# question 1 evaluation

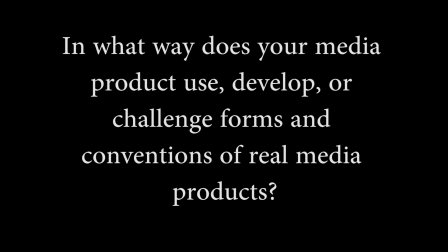0:00 In what way does your media product use, develop, or challenge forms and conventions of real media products?
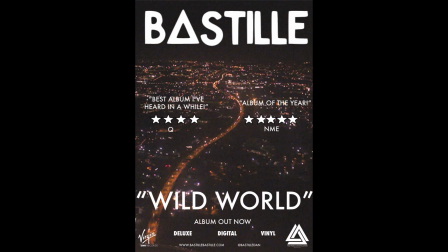0:06 For my A2 coursework, I made a digipack and a magazine advert based on the music video I also created,
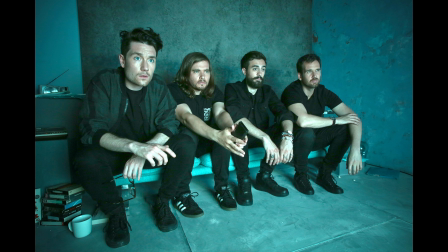0:13 which was Bastille's Glory from their album Wild World, which came out in 2016, and comes under the pop alternative genre. Therefore, I found it relatively straightforward on the conventions that are used in real media products, as they are quite clear and generic.
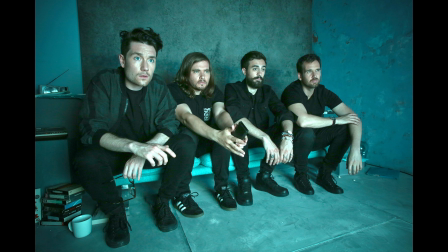0:29 However, I also wanted to conform to the band's conventions, as I wanted it to flow with the rest of their media products and look as authentic as possible.
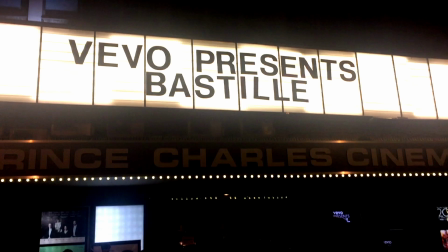0:38 At the beginning of the music video,
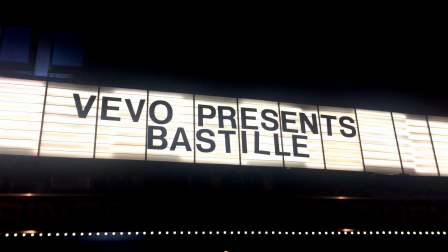0:40 I decided to include footage of a concert marquee in a pan-up wide shot that says Vivo presents Bastille, as it follows a typical convention of music videos where a production company or publishing company would be mentioned in the video, and also adds to the authenticity of the music video.
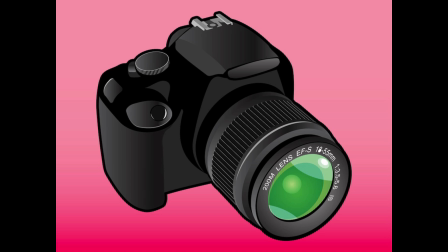0:58 In terms of camera, music videos typically incorporate a variety of shots, such as wide shots, establishing shots, mid shots, close-up shots, extreme close-up, as well as camera movements such as focus pull, pans, and tilts.
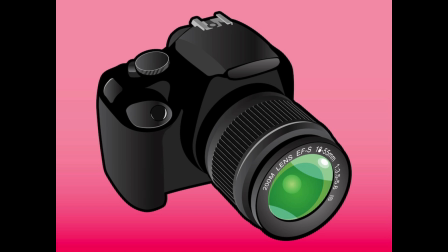1:13 By using these, it helps to create emphasis on emotions or locations, which help the audience feel something. I followed a few of these camera movements as I wanted my audience to feel something when watching my music video, whether it was being sad,
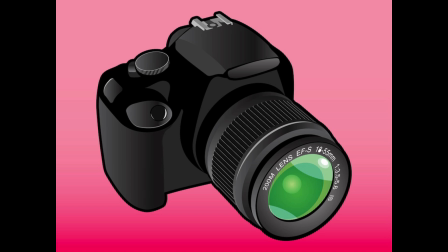1:27 confused or worried, because it would suggest to me that I have created a successful product and that I could emphasise the emotions the lyrics are evoking. For my establishing shot, I decided to open my music video by introducing the protagonists.
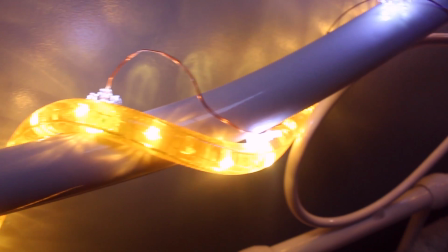1:41 To introduce the first protagonist, there is a panning shot panning right where the protagonist is introduced sleeping in her bed,
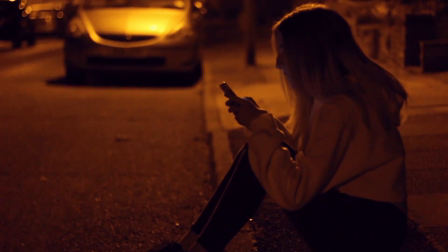1:47 and then followed by a cut to another pan shot panning down from a street
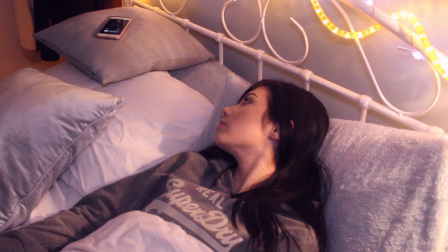1:52 light to where the next protagonist is introduced as she is sitting on the curb on her phone.
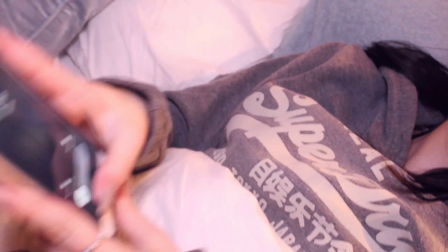1:57 Essentially, these panning shots invite the audience into the music video.
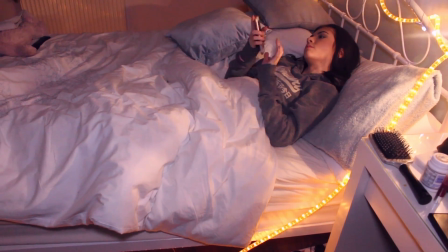2:01 Later on in the scene, the two protagonists get into a car, which is shown in a back and forth medium long shot,
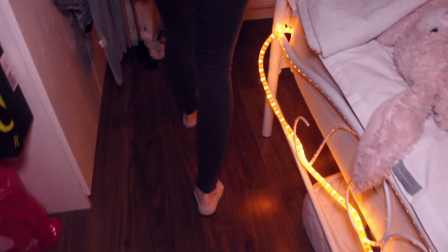2:07 followed by a close-up shot of one of the protagonists placing a CD into the CD drive of the car.
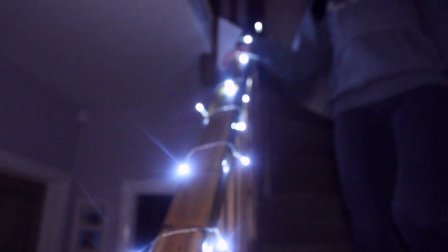2:13 However, the CD is actually there for product placement, as it is the album that the song is from, therefore the music video acts as a dual purpose.
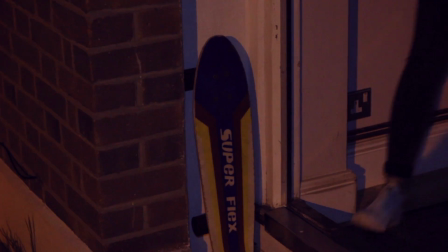2:22 This is a trait that is very common in music videos.
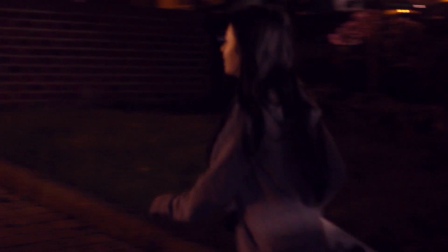2:25 For example, from watching around 50 music videos to gain inspiration and ideas that I could include in my music video,
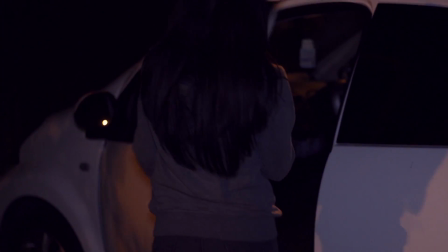2:31 I noticed that in Lady Gaga featuring Beyoncé Telephone music video, it was heavily filled with product placement.
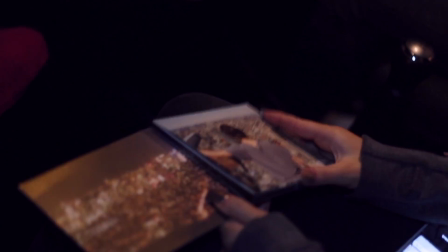2:38 For mise en scene, there aren't any set-in-stone conventions for music videos, as they vary,
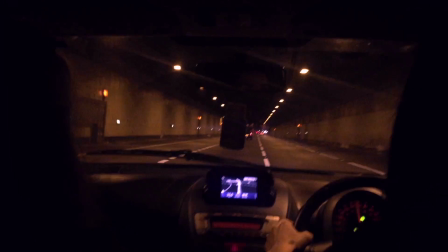2:43 but a running theme tends to be makeup and costumes being essential in creating an aesthetically pleasing music video for the viewer.
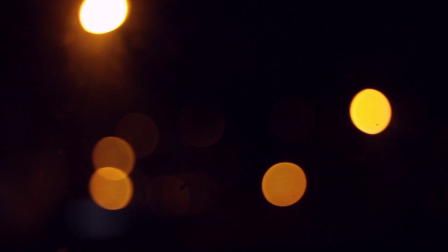2:50 In terms of outfits for the characters in my music video, I decided to dress them in casual clothing, as the audience would find it easier to relate to the characters, as they are perceived as ordinary and just like everyone else.
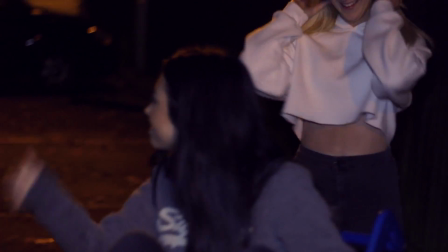3:02 I chose to have two female characters, as the characters themselves had a youthful and innocent look,
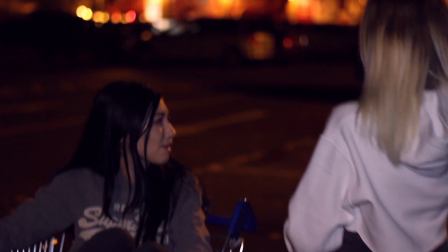3:08 which I thought was important as the lyrics contain representations of naivety.
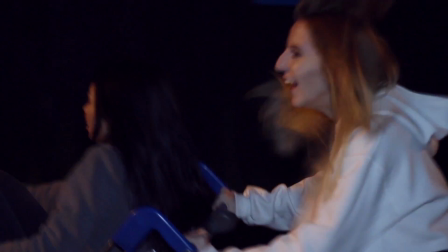3:12 Rather than representing females as sexual or for the male gaze theory, as Laura Mulvey would suggest,
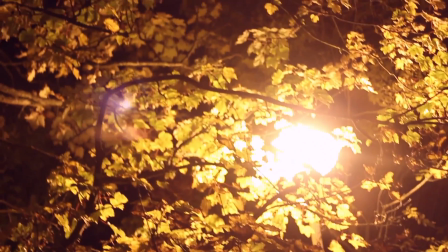3:18 which is something that you would find in a lot of music videos as it attracts more attention,
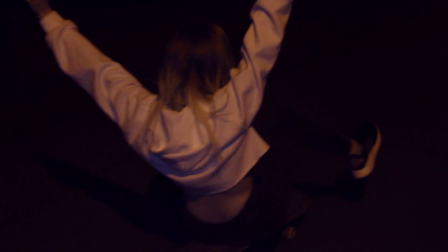3:23 however I did not choose to follow that convention, as I wanted the female protagonist to keep a youthful look and it would not be necessary for the nature of my music video.
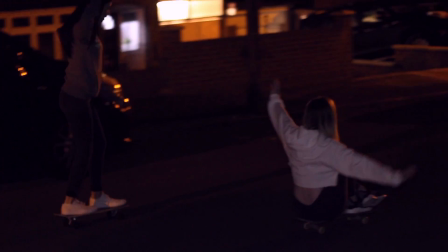3:32 Goodwin stated that a music video is an extension of lyrics. This can be incorporated through a narrative music video.
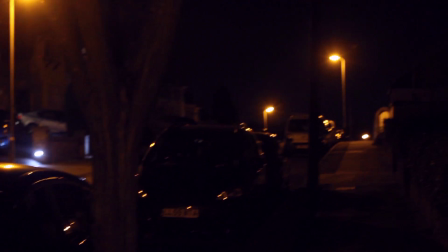3:38 The whole idea of a narrative music video is to send messages to the audience,
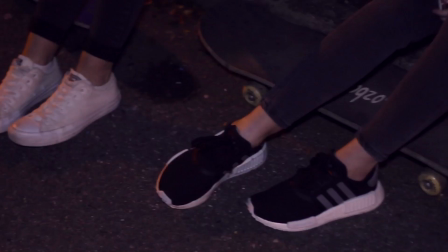3:43 which is exactly what I intended to do with my own music video and follow that convention.
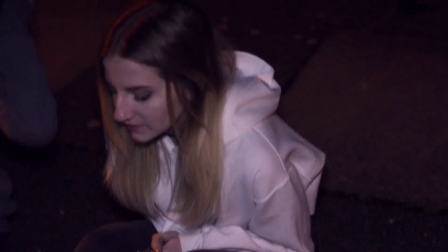3:48 I did this in a variety of ways.